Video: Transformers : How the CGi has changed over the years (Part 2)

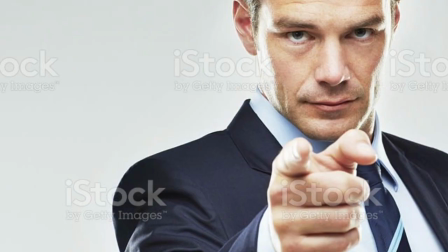0:00 Hi everyone, before this video started, I just want to say that this is a part 2,
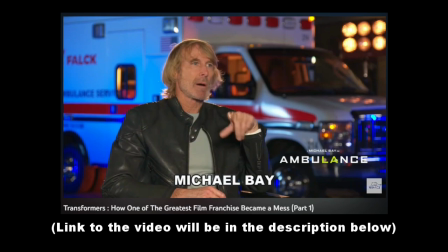0:03 so if you haven't watched the first one, please do, link will be in the description below, but aside from that,
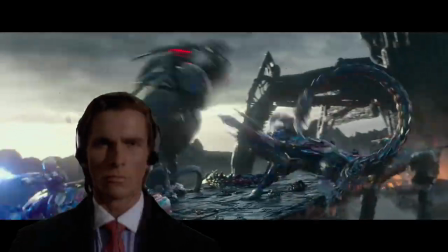0:09 enjoy. With Transformers Rise of the Beast coming out, don't worry, there will be no spoiler here.
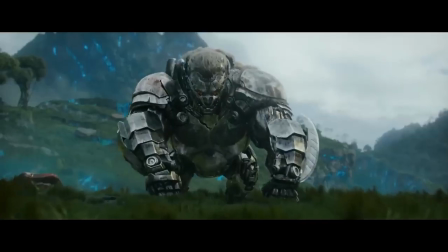0:14 Some people cheering that the live-action Transformers has returned to its prime state once again,
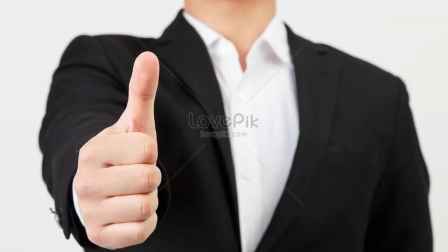0:19 and while it was a movie that you guys should give it a watch, by the way, this isn't my full review of the movie,
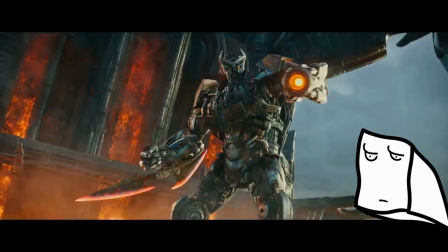0:24 it has a lot of flaws which I'll be making a critique on that very soon. Anyway, back to you. I and many people can't help but to notice that the CGI looks off.
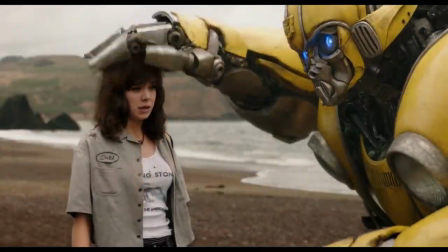0:33 It's obvious that the CGI has been downgraded drastically after Bumblebee. Now, I know it's not a big issue,
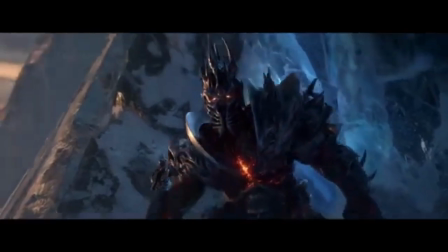0:39 like people just go to Twitter or threads to pull their swords and say big bad words about how the movie deserves to get trampled down,
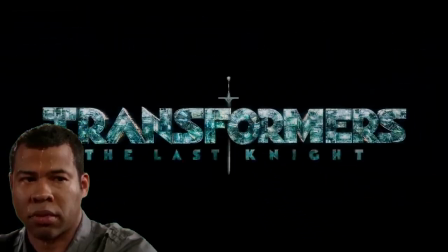0:47 just like the forbidden T sentence.
Leave me alone!
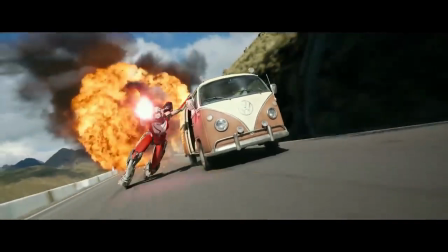0:55 I mean, some will do, but it's not about that.
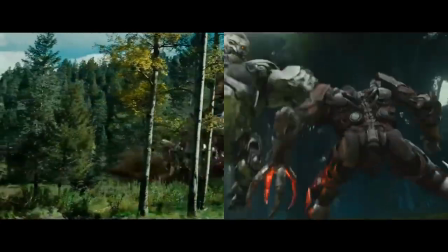0:58 So what I'm talking about here is, since we know that the CGI is completely different, well, how different or how much of it has changed. And while I did a video about CGI once, I'm not a visual effects artist nor I know anything about how to make basic CGI,
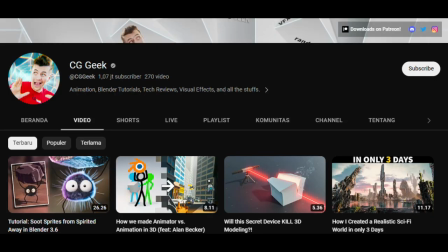1:14 so I am no Corridor or CG Geeks or Ian Hubert or Blender Guru,
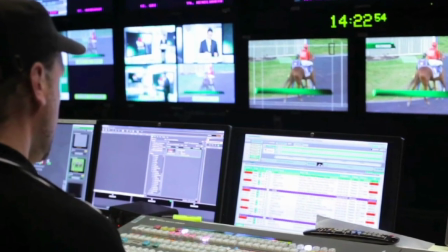1:19 but I am from a college major of multimedia broadcasting, which is mainly about surviving your personal identity crisis.
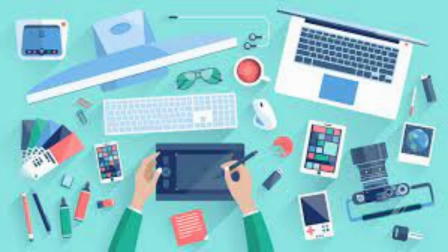1:27 I mean, it's about managing tools in any medias and any form of broadcastings, digital and analog technology, and of course, screenplay.
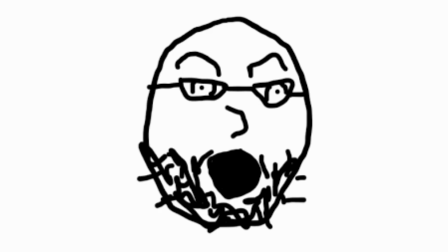1:35 And one of the subject I took is about camera and lighting, and maybe, just maybe, I could educate you guys on the subject through CGI in Transformers. Yes, I know it sounds stupid, so shut the
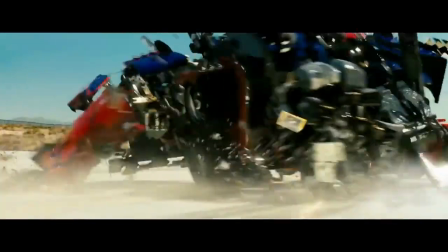1:49 One of the aspects on why the CGI in Michael Bay's Transformers is so good and real is because the level of detail.
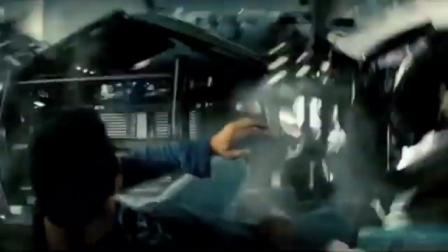1:56 But detail on what? Well, almost everything. Every time the Transformers transform, you can see each part separated and twisted.
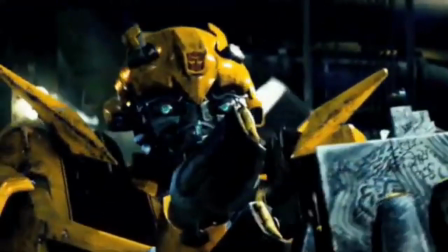2:04 When you see their faces, you can see their emotions, especially with the eyes. I mean, look at that eyebrows.
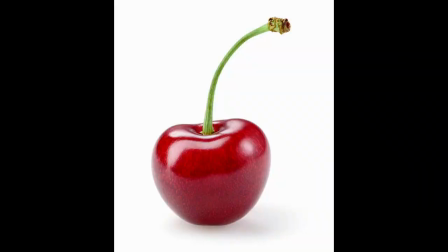2:10 But one of the most important aspects, the cherry on top, the -$1 on inflation, and that is the cinematography.
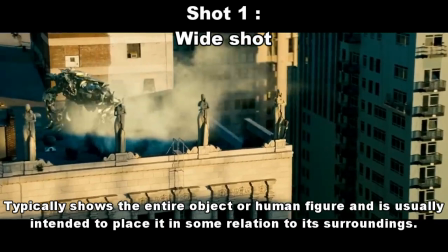2:17 In the movies, the Transformers have two types of shot. Wide shot, which is self-explanatory, it lets the viewers to see all of the Transformers,
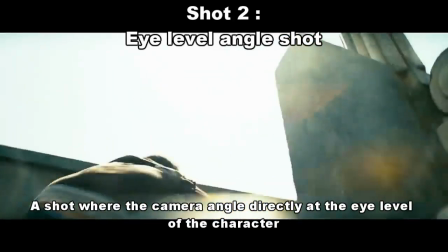2:26 and then there's a mix of eye-level angle shot, which is for the camera to match the level of the human eye,
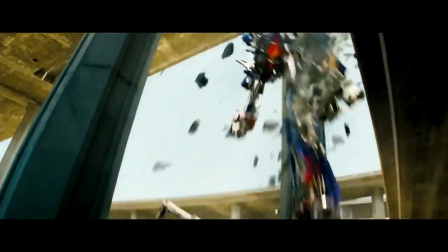2:31 and low angle shot, which is when the camera is looking up, making the person or object in front seems higher,
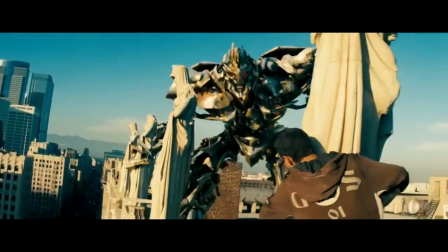2:37 because the camera itself is supposed to be on a low angle, but because in this scenario it's humans witnessing a fight between giant robots,
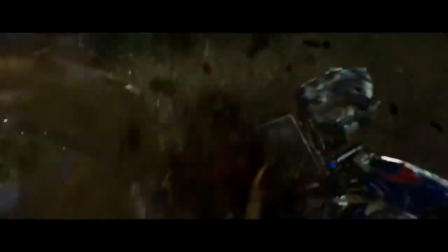2:43 which is why it's a mix with eye-level angle shot, just like in Pacific Rim.
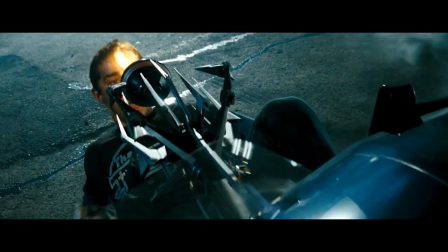2:52 And with the mix of handheld, shaky camera and practical effects thanks to industrial light and magic, the combination just felt about right.
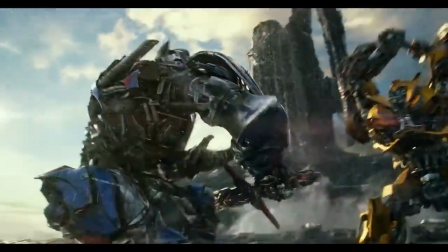3:01 Also, these awesome shots went on to the fifth movie.
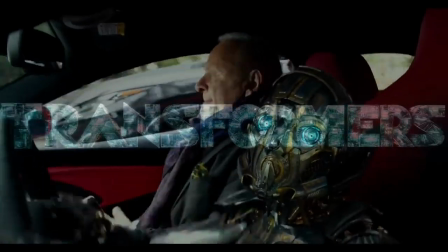3:04 I know no one likes Age of Extinction and the Forbidden Tea sentence, but you have to be honest that the CGI is hella good.
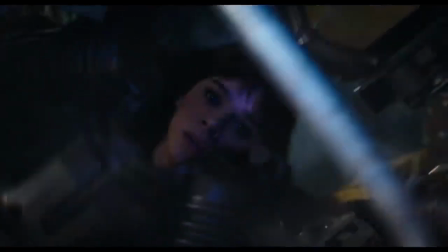3:13 In Bumblebee, the CGI is upgraded and well, it looks even better. I mean, I have to put aside the Cybertronian war scene because fuck that shit.
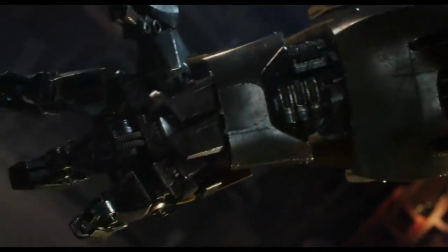3:20 Now in Bumblebee, there's no shaky and eye-level angle shot. It's the first live-action Transformers movie to not use these action-type shots.
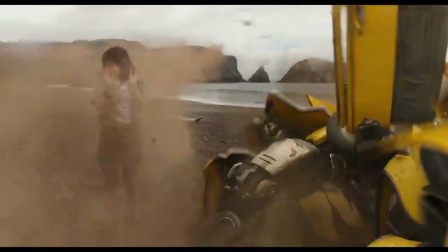3:28 Instead, thanks to the advancements of CGI,
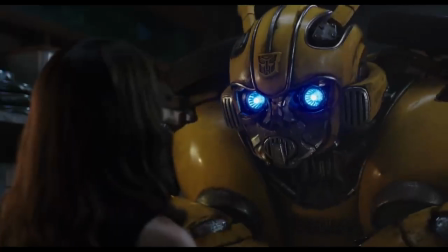3:31 Bumblebee uses close-up shot for the Transformers, allowing you to look at the crisp and deep detail on them.
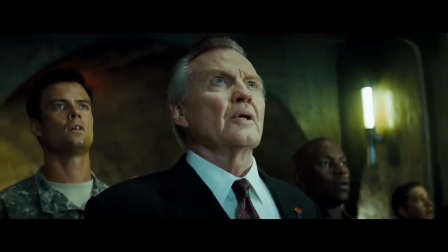3:37 This is something that was never done before in base Transformers movies, because lack of CGI technology back in the 2000s,
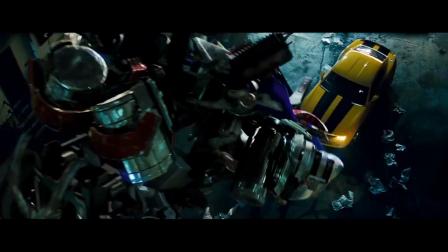3:44 you'd never really see the Transformers up close, because if you do, you definitely see the flaws.
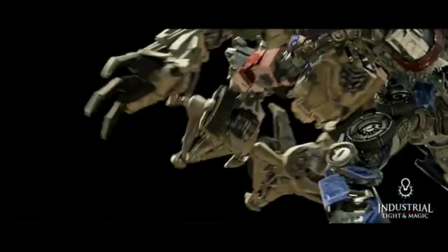3:50 And even if they could do, rendering all these details, you'd need a good supercomputer, and back then there weren't any.
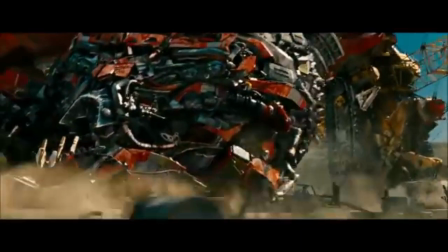3:58 In fact, in the making of Transformers Revenge of the Fallen, while rendering Devastator,
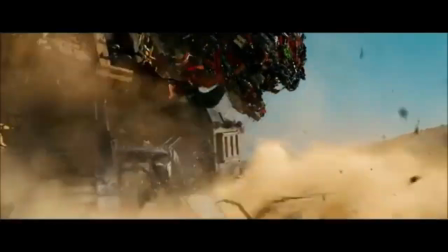4:02 the big kaiju Transformers, one of the PC almost exploded into smithereens.
My machine actually completely froze and had a total meltdown. Our computer IT guys came up to look at what had happened. They said that the motherboard was dead, the hard drive had failed, and the memory was fried. So, everybody was a little bit afraid of Devastator at that point because he would devastate your machine.
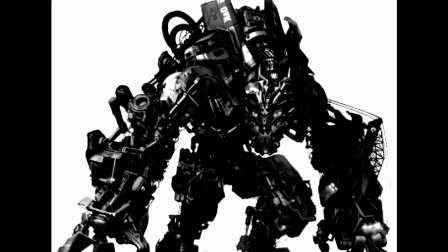4:24 Now I am become death, the destroyer. PC.
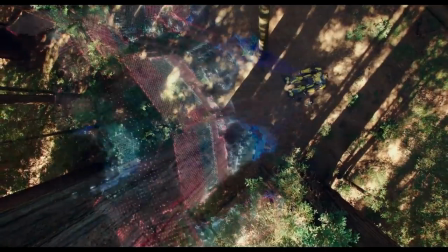4:28 So it's fair to say that the Bumblebee movie did a phenomenal job with its use of modern CGI technology and its amazing cinematography.
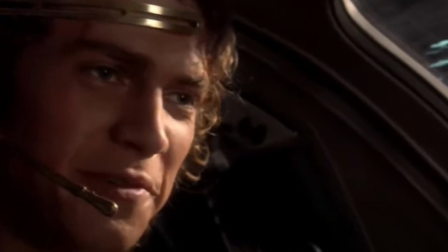4:38 Ooh, well, this is the fun part.
In this section, I'll be talking mainly about lighting.
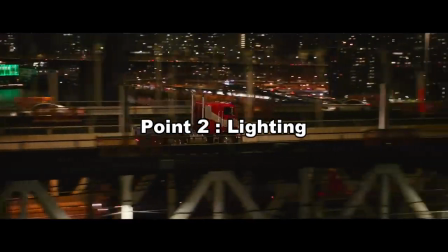4:43 While we know that the Transformers in this movie, Rise of the Beast, are less hollow,
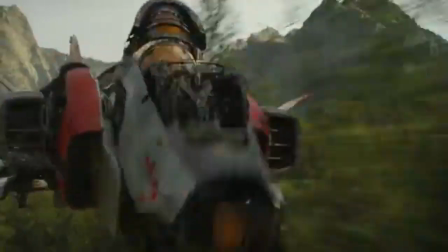4:47 allowing viewers to not see the details in their body, the same thing are also present in Bumblebee and it looks good.
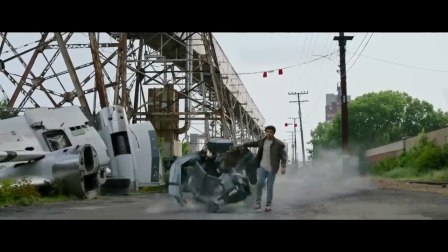4:54 So instead, let's focus on the main issue, and that is lighting. and also a bunch of other things.
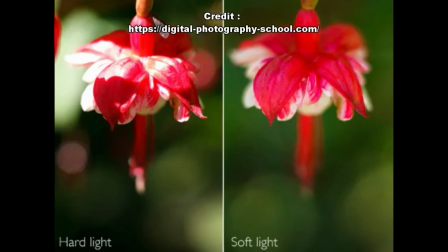5:00 So there's hard light and soft light. These two types of lighting are commonly used in photography and filmmaking.
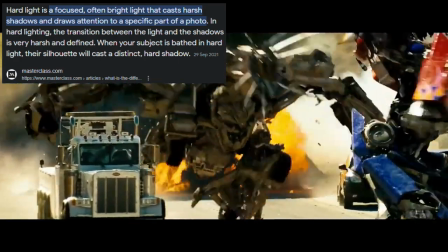5:07 Hard light is a lighting that casts harsh and well-defined shadows. Basically, you can see the clear boundary between light and shadow.
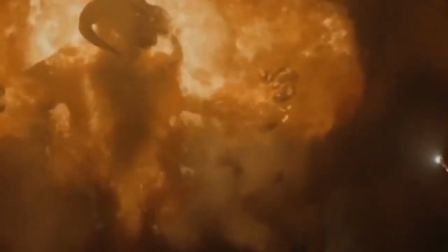5:14 It can be used to show a feeling or atmosphere filled with mystery or unease,
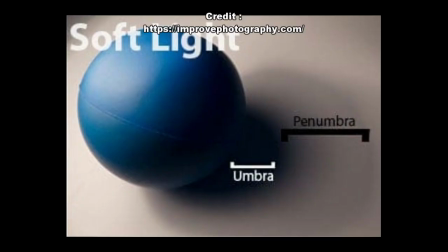5:19 while soft light casts boundaries of lights and shadows with a much more gradient and smoother edges, allowing the subject to have a more softer or romantic feel.
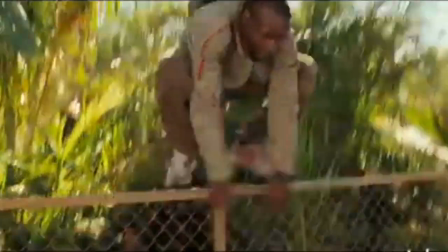5:28 So, in short, generally action scenes are more fitting with hard light,
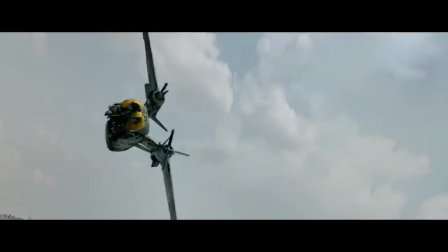5:31 but I'd like to argue that it also could work with soft light if the cinematography uses close-up shot and shaky camera.
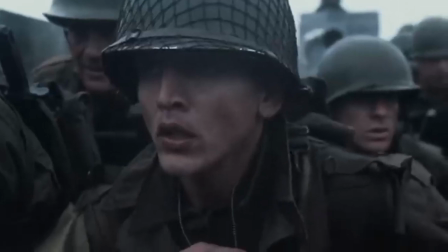5:38 The beach battle scene in Saving Private Ryan is the perfect example.
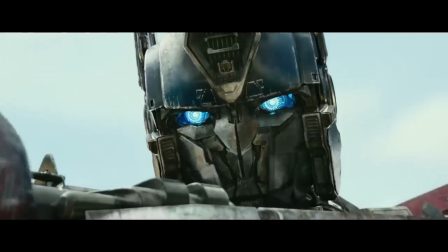5:47 Anyway, back to the Transformers.
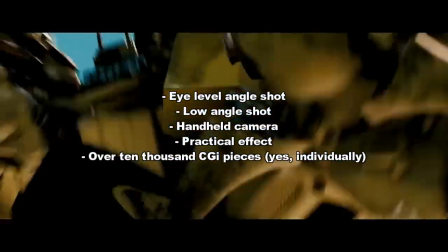5:49 In Michael Bay's movies, because of hard light and these technique shots that I've mentioned, it makes the scene much more intense.
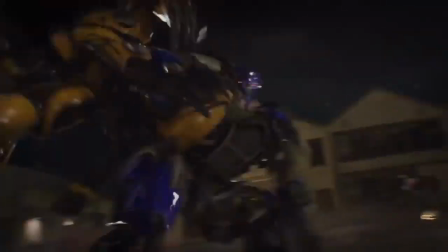5:56 While in Bumblebee, it's the same thing but uses motion blur and shaky effect instead, producing the same feeling of unease or intense.
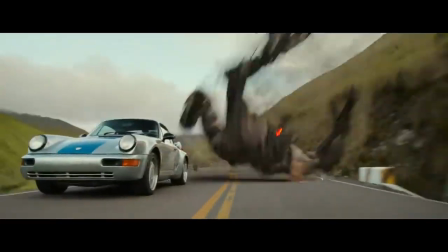6:04 Whereas in Rise of the Beast, most of the time the fight scene uses entirely CGI,
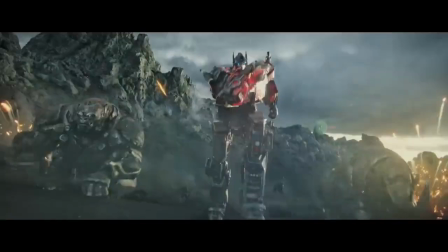6:09 so digital smooth camera movement, digital CGI environments, and etc. etc.
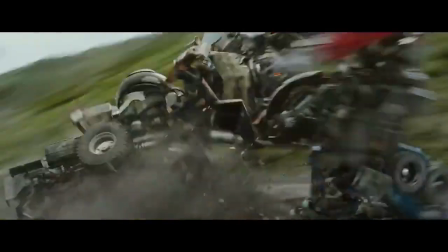6:15 This is the sad piece that turning people on to make an assumption that the CGI in Rise of the Beast look downgraded. But who am I to judge? I'm just discussing about the difference of CGI from Transformers movies.
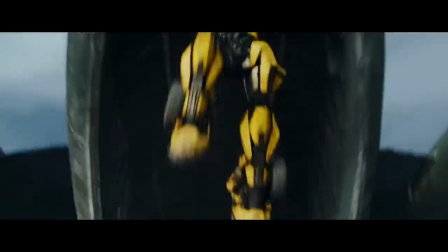6:28 I'm not criticizing it because I've stated again, I am very opposed to say that movies are bad because of the CGI instead of the story,
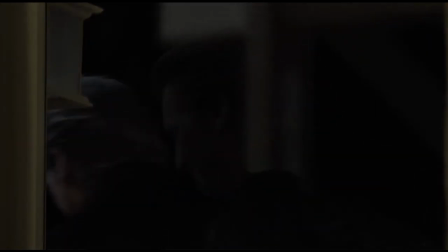6:36 as CGI is very hard to make, with the only exception that it doesn't closely resemble an actual real life thing that it tries to replicate, which is okay to be called out. Yeah, that's all I got to say. End of the series, guys. Bye.